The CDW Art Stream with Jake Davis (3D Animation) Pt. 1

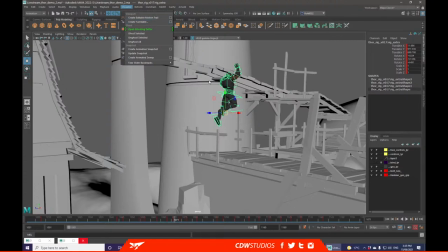[93:37]
Ah, there we go, editable motion trail. That's what I was after.
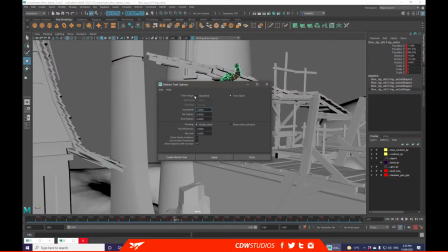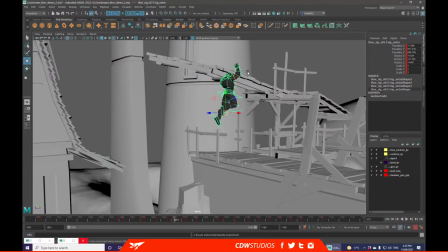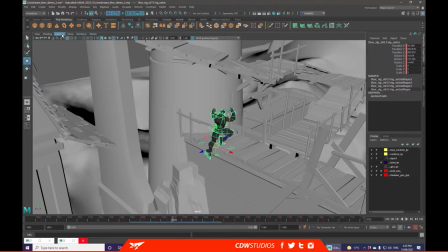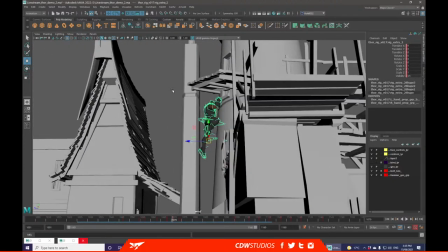[93:59]
Really? You're not going to show my motion trail? Okay, keep your secrets then.
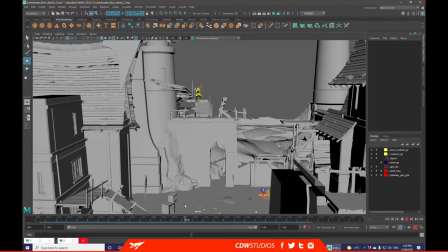[94:07]
Yeah, so I tend to use motion trails a lot, especially when working in scenes with arcs and jumps. Only because it allows you to have a little bit more control of, you know, where the motion is actually going.
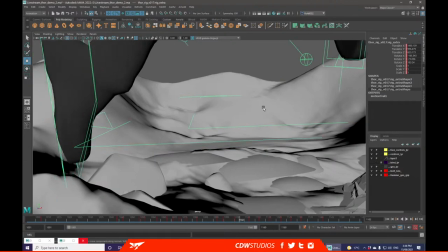[94:26]
Also might make it so he's a little less Mario jumpy here, because that's just not very pleasant to look at.
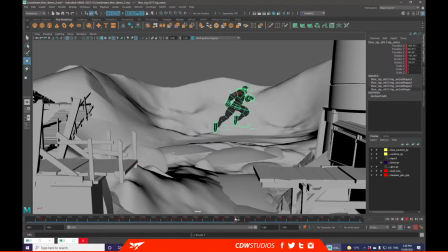[94:34]
Might give it so he's got a little bit more forward momentum, and that's why he has to slide.
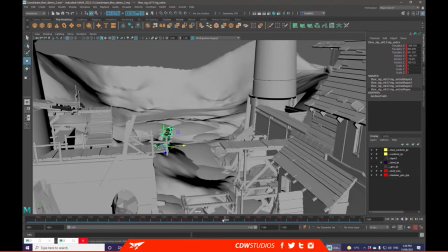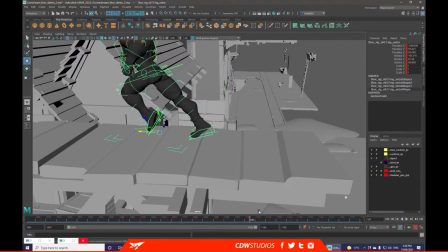[94:57]
Now this is where I want to have my slide frame, so what I'm going to do is I'm actually just going to rotate this control this way in the direction that I want him to be facing,
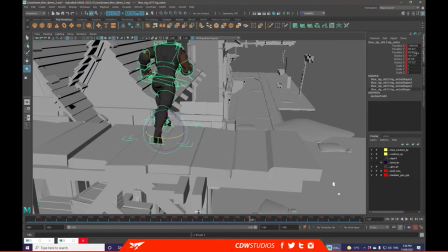[95:06]
just because it'll make things easier in the long run. Then I can do the same for this one.
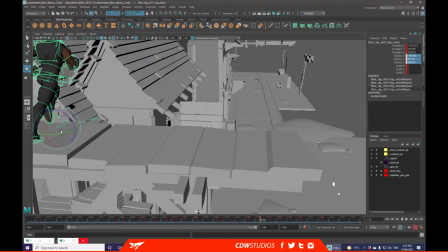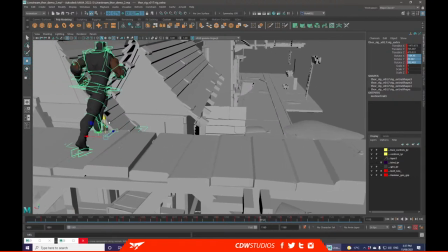[95:29]
I do tend to find that doing it this way, you do end up with issues when you're trying to retime your
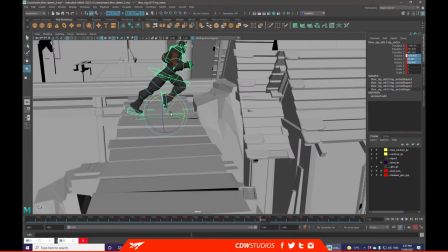[95:39]
movement, because it's not specifically done on the main controls, and it can make the graph editor a little bit funky.
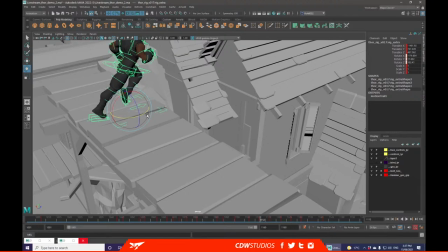[95:49]
But for doing passes like this, I don't think it's too much of a problem.
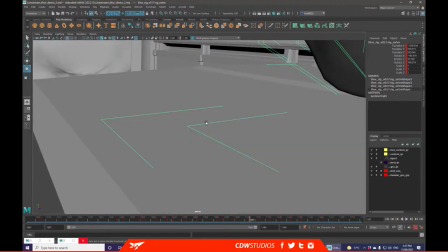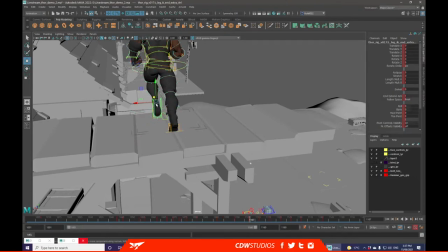[96:05]
Now we're going to do quite the opposite of a superhero landing. We're going to really just make it a little bit uncomfortable how he's landed,
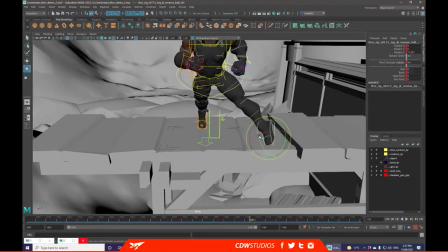[96:12]
because we want him to adjust his speed very rapidly, on top of we want him to change direction.
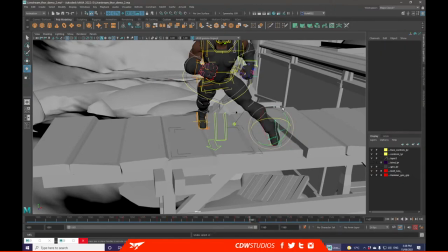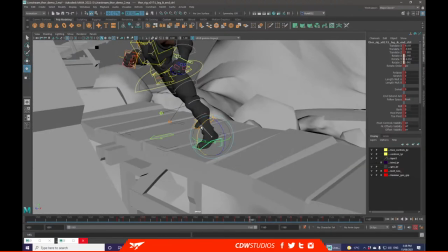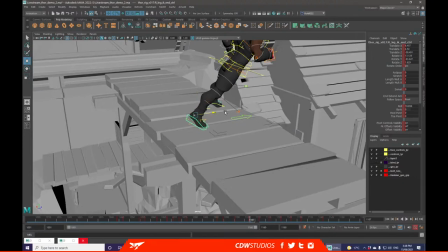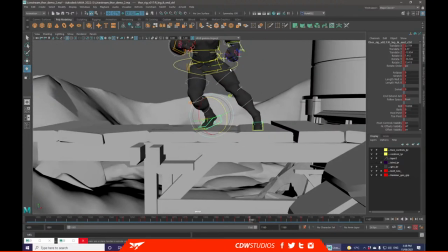[96:44]
Kind of want to keep both of these feet reasonably close together. I'm going to take advantage of his hips and his chest,
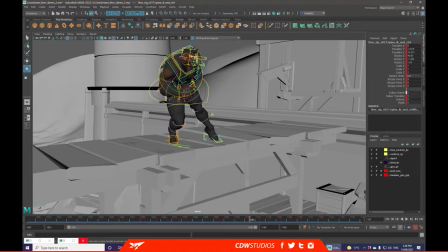[96:53]
which I'm going to change back to orient one just for this, just because then it's following this main controller down here.
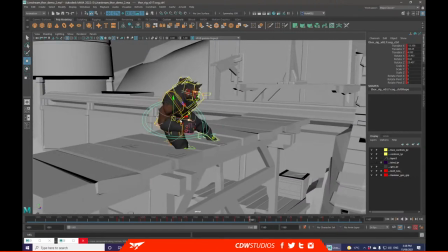[97:02]
Then we go really push him down on the ground, so he's like really forcing himself.
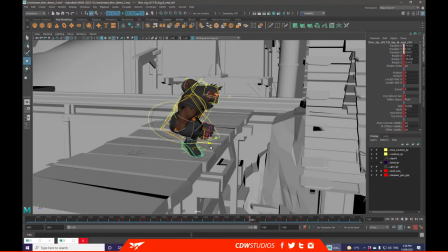[97:10]
Also grab this one and either put it up higher. You want to lean,
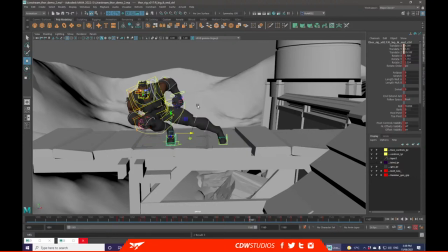[97:19]
which we'll do through the foot control and opposed to the actual ankle, just because if you do it on the ankle, you start ending up with
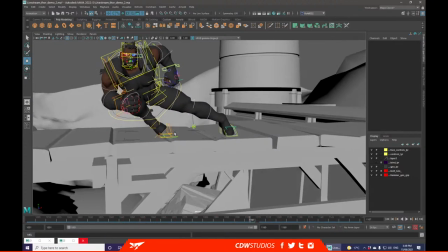[97:30]
some weird things with your translates and your rotates,
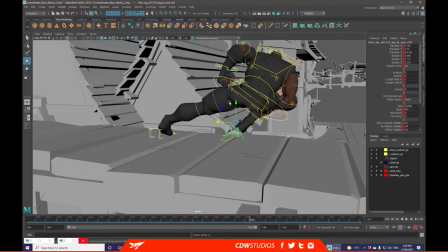[97:33]
and it's a lot more work to counter animate than it is to actually just use the controls which are built into the rig.
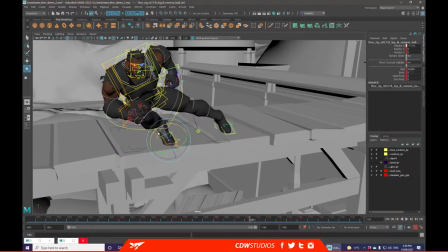[97:53]
That does also depend on the rig that you're using.
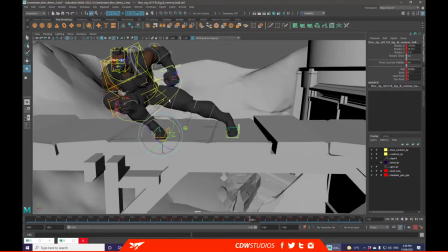[97:56]
Some rigs will play nicer with using just manual rotates on that control opposed to using the inbuilt controls,
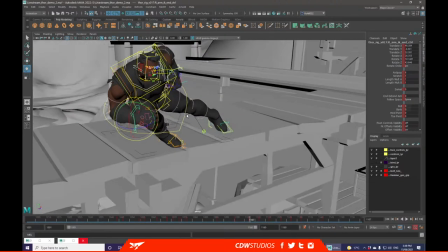[98:05]
whereas others will completely break.
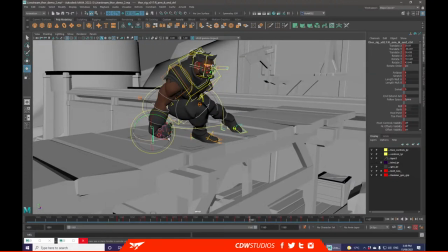[98:11]
I'm going to also put his hand down to try to really sell that he's pushing all of his energy into stopping.
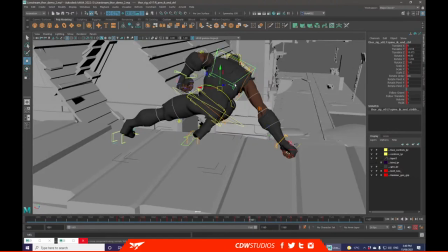[98:20]
And because we want him to kind of feel like his energy is transferring to going down, we can also start moving his
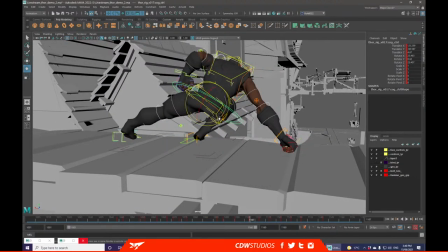[98:28]
hips and body a little bit more. Give
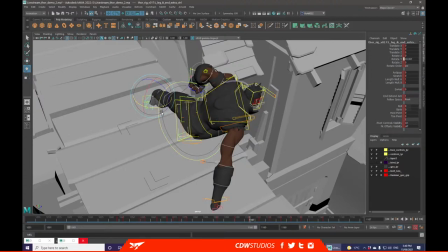[98:37]
me in that angular direction.
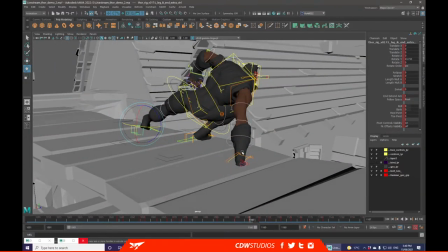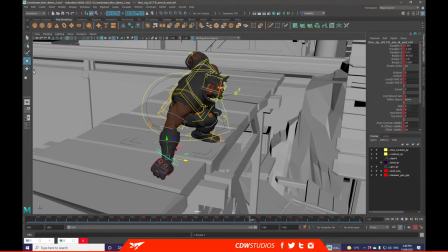[98:46]
One thing that will really help is once I start, like, doing hand posing for this.
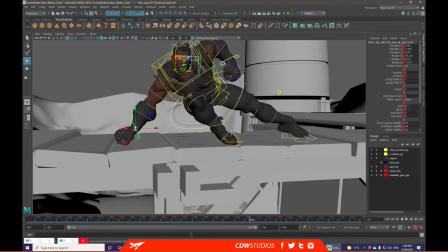[98:51]
So when his, like, hands are outstretched or digging into the wood.
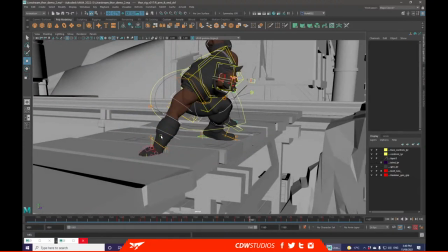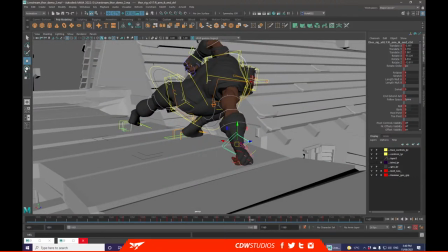Depending on how much time, we might also do a face pass.
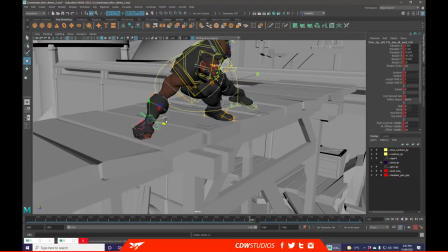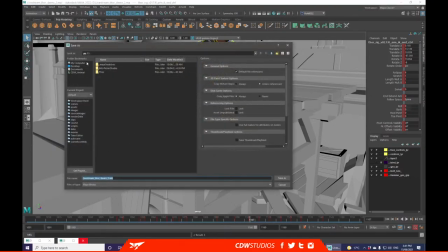So remember to save all the time, because you, the one time you don't save, you will lose everything.
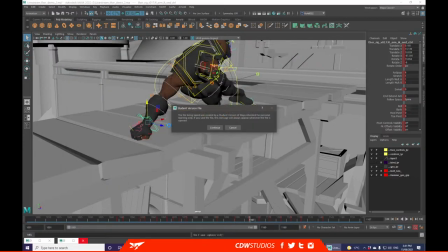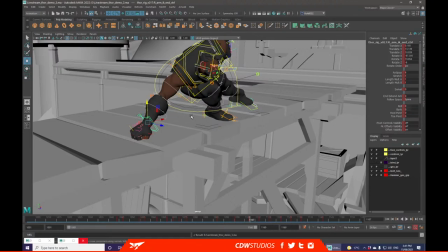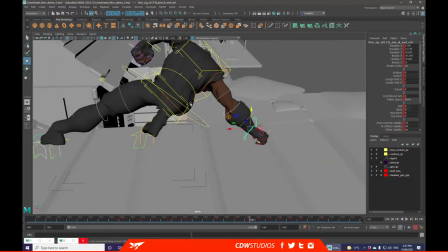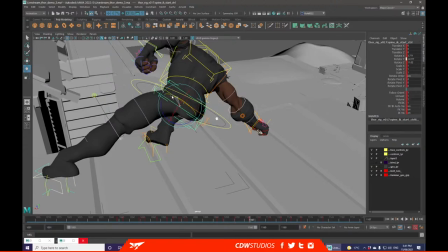[99:50]
Yeah. I'm just looking at my hips and noticing that, like, I really need to start pushing how I want those to look,
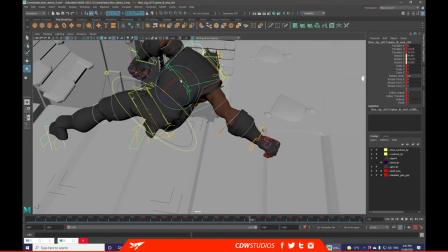[99:59]
and figuring out how I want to counter it with the upper body.
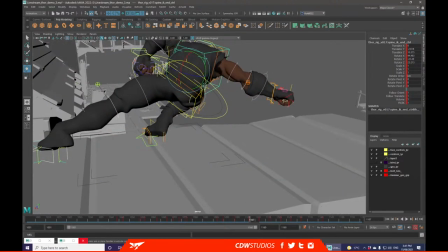[100:04]
And I'm thinking doing something like that, because you start ending up with
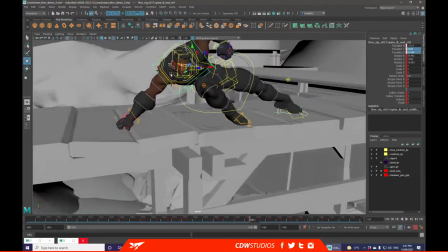[100:11]
this really long, elongated body,
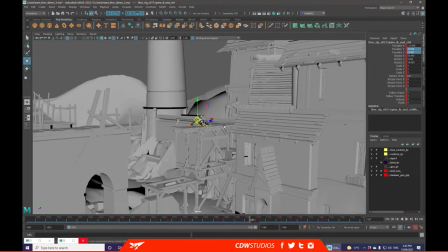[100:16]
which from further away it would look really nice and dynamic.
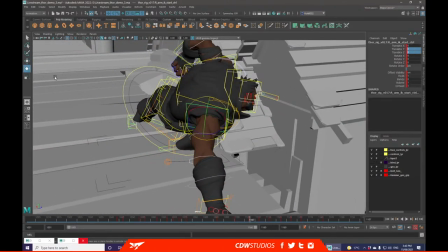[100:25]
Pushing for dynamic poses is really important with animation, because the more exaggerated dynamics you have,
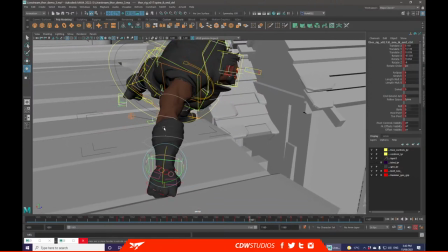[100:32]
the more realistic it will feel, or the more well timed and placed it will feel,
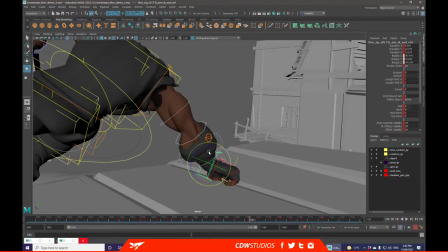[100:39]
opposed to just going for some standardized posing.
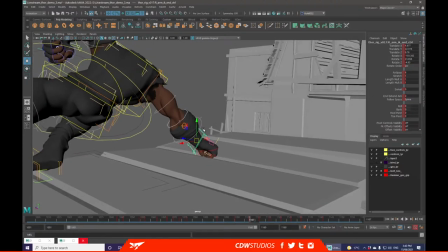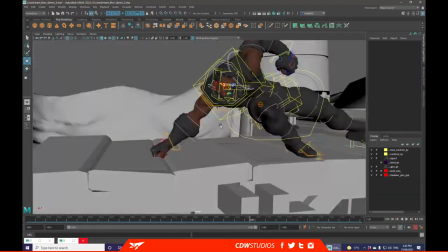[100:48]
Also, keeping in mind where the center of mass is for people is important.
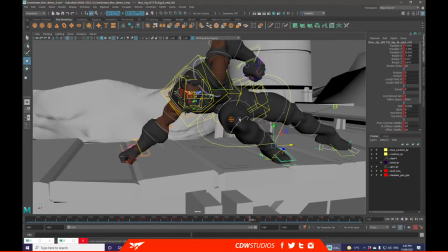[100:53]
So if your character's about to fall over, think of where their hands will be going, what their body will be trying to do to counteract that weight.
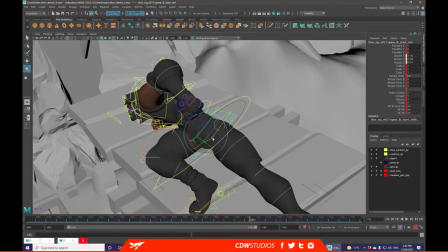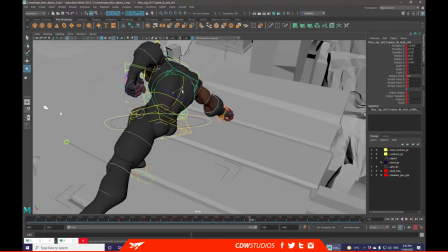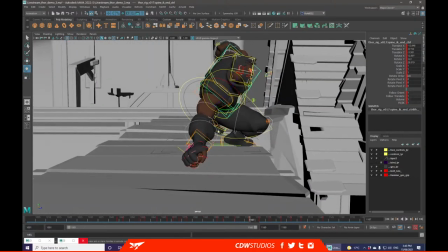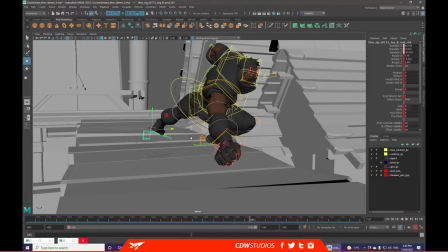[101:20]
Realistically, I'm thinking I should probably also push that foot backwards a little bit more.
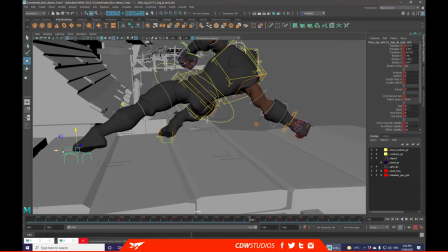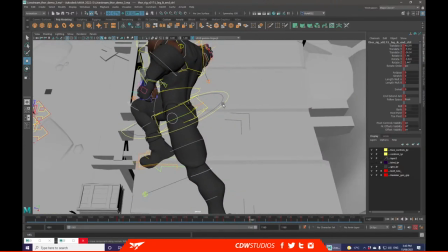[101:32]
Then if we move him a little bit more out this way,
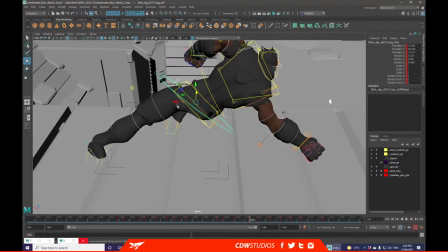[101:36]
now getting 3 points of contact, and they're a little bit more separated out, which is a little bit more stable opposed to being all on one line.